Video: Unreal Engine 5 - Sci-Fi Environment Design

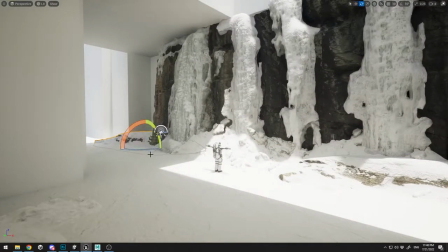1970s
The first thing is populate the scene, try different aspects of the scene,
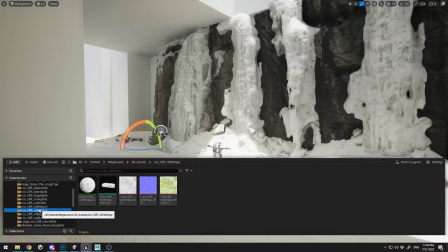1975s
and then you can start and change some of the meshes over here, delete them and replace them with another one.
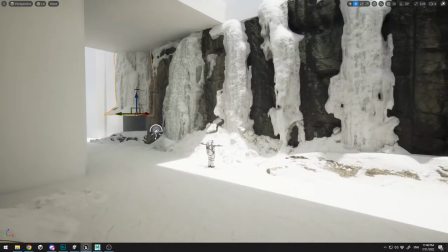1982s
And right now, what you see here is I'm just blocking out the wall.
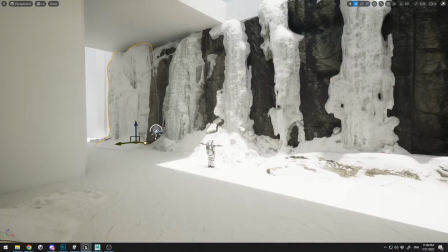1987s
As I told you before, the first thing that I want to do is I want to block out the wall in front of my cosmonaut in order just to get the feel of this cave.
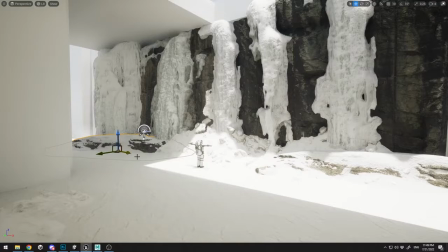1998s
And here I get pretty decent result very quickly.
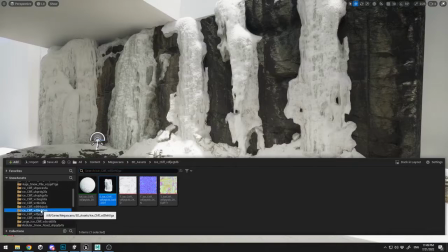2003s
And let's try and create a little terrace over here.
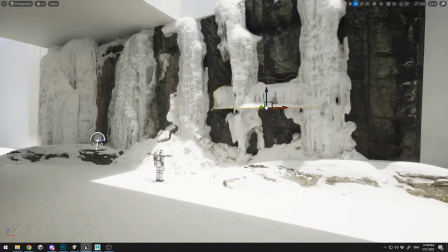2007s
This is pretty important because I'm trying to break up the repetitiveness.
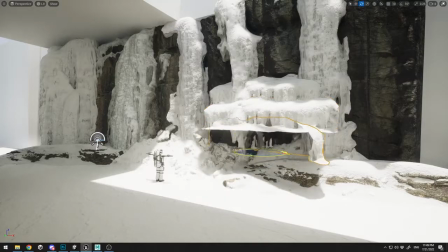2014s
And as you can see, I'm just duplicating those objects and I'm just scaling up and down
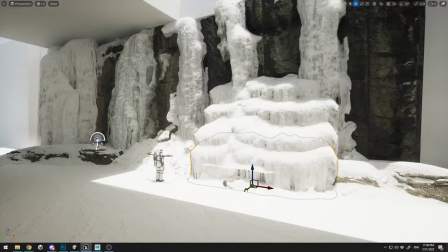2021s
and try to create this kind of effect. I want to have different floors like
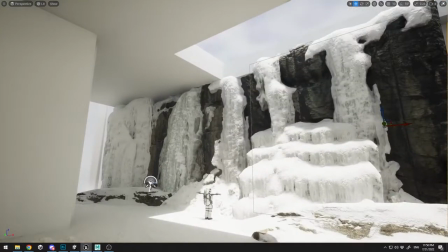2029s
build up into the cave, and I want them to be connected with the ice over here, and that's why I'm gonna place here another ice.
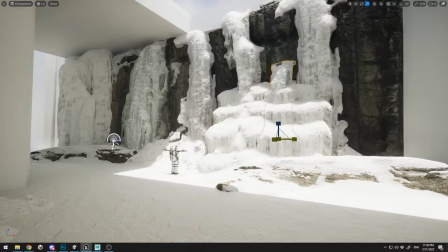2039s
Let me just scale it up. And everything is just testing, scaling, rotating.
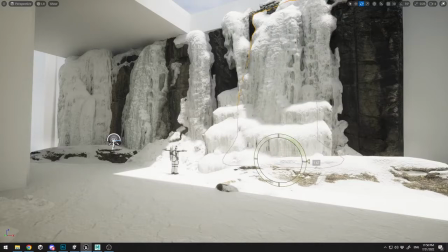2046s
Keep in mind to turn off the snapping of your tools in order to get this great fidelity.
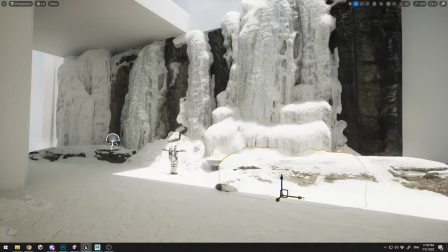2052s
And now, as you can see, we have pretty nice blend when I build up this terrace.
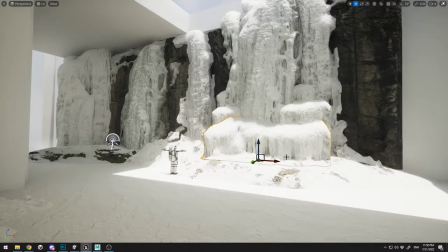2057s
All right, pretty good, pretty nice blend. Of course, later on, I'm going to change that because I want a little bit of different look. But this is the kind of process that you need to go through. You need to test, you need to proceed, you need to delete, you need to scale.
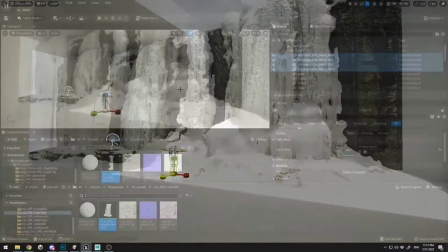2074s
And that's how much it is. And of course, like I told you in my first lecture,
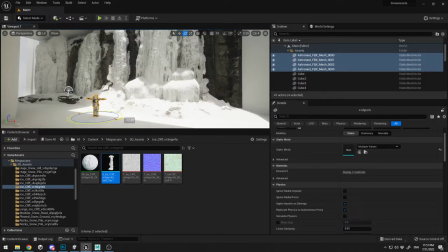2081s
this is all built up before I start building up the level in my mind.
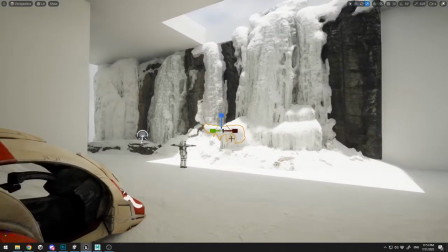2087s
I already have a plan and I visualize how I want to look.
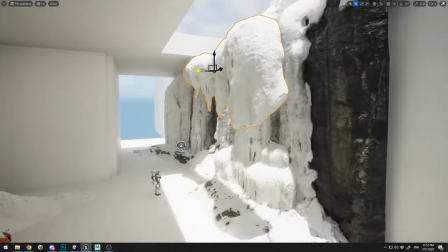2091s
And this is just the exploring phase where I'm just exploring and testing different stuff, how they will look over here.
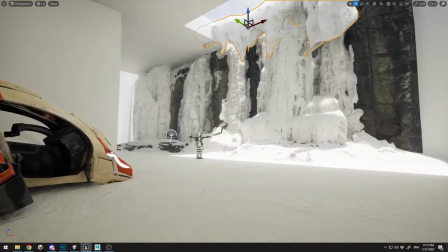2099s
And here I want to create a little bit of snowy
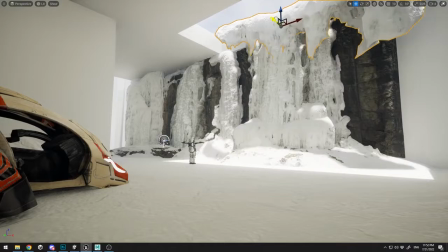2104s
effect here with those spikes, but it's not going to work.
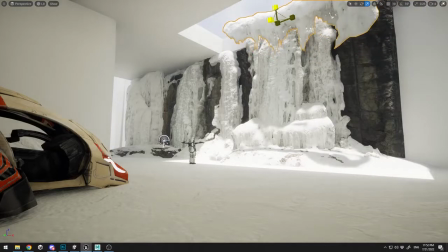2109s
And this is the moment when you realize that you can use this to create the shadow from the roof.
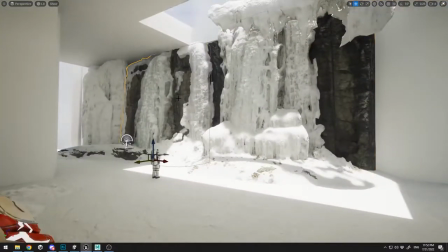2118s
All right, let me just duplicate one more and fill up here.
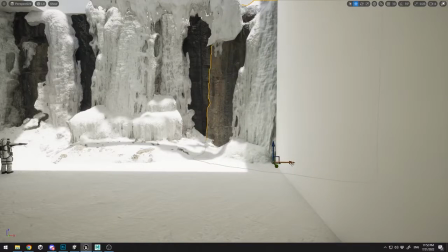2126s
Maybe place it a little bit of here just to break up and have a little bit of depth.
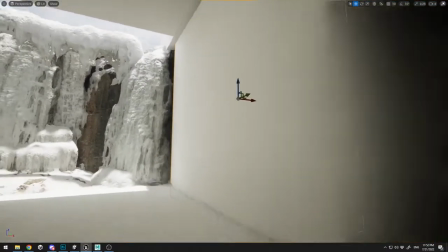2132s
I'm just gonna remove this box, and I'm just gonna
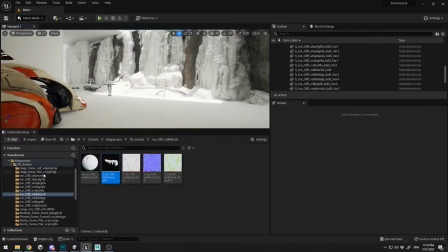2138s
continue on by placing another object over here. And as you can see, the process is pretty straightforward. The only thing that can stop you guys is just your initial preparation.
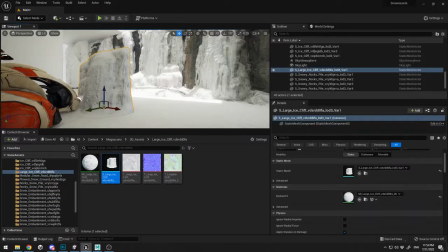2151s
If you're not prepared for it, and if you don't have a plan how you want to look,
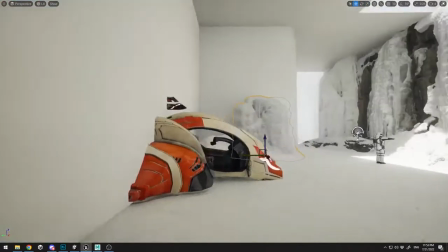2156s
you're gonna struggle because you will not know where to place some things.
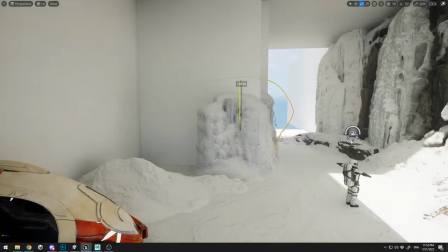2162s
And another important thing, if you want to break up the same elements,
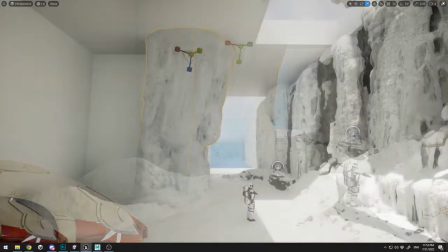2167s
you can rotate them downwards, just like I've done with this ice element.
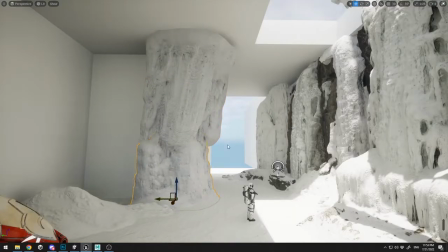2172s
And as you can see, we are building up two different ice elements from one.
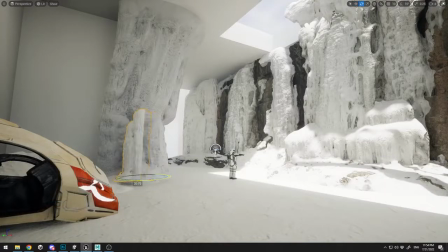2177s
And of course, I'm gonna add a little bit more details here in order to break it up and remove this repetitiveness. Just like this, rotate it over here.
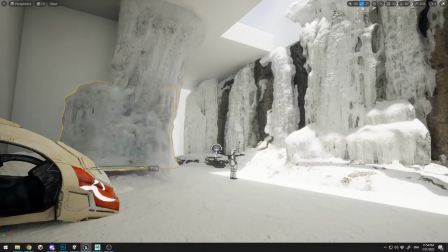2191s
And if you don't feel like it's looking good, don't force it.
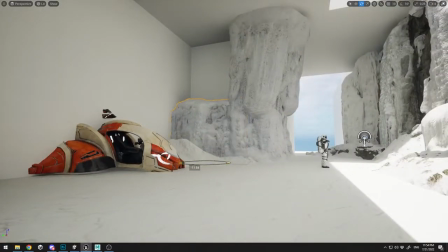2197s
Just delete this object, try another one, try another one. The thing is that you need to try a lot of things fastly. And as you can see, I'm pretty fast at blocking out the scene, and later on we're gonna polish it.
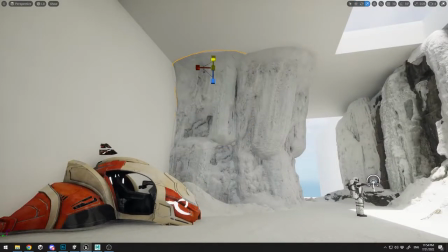2212s
So we just have in our first lecture the blocking out with boxes.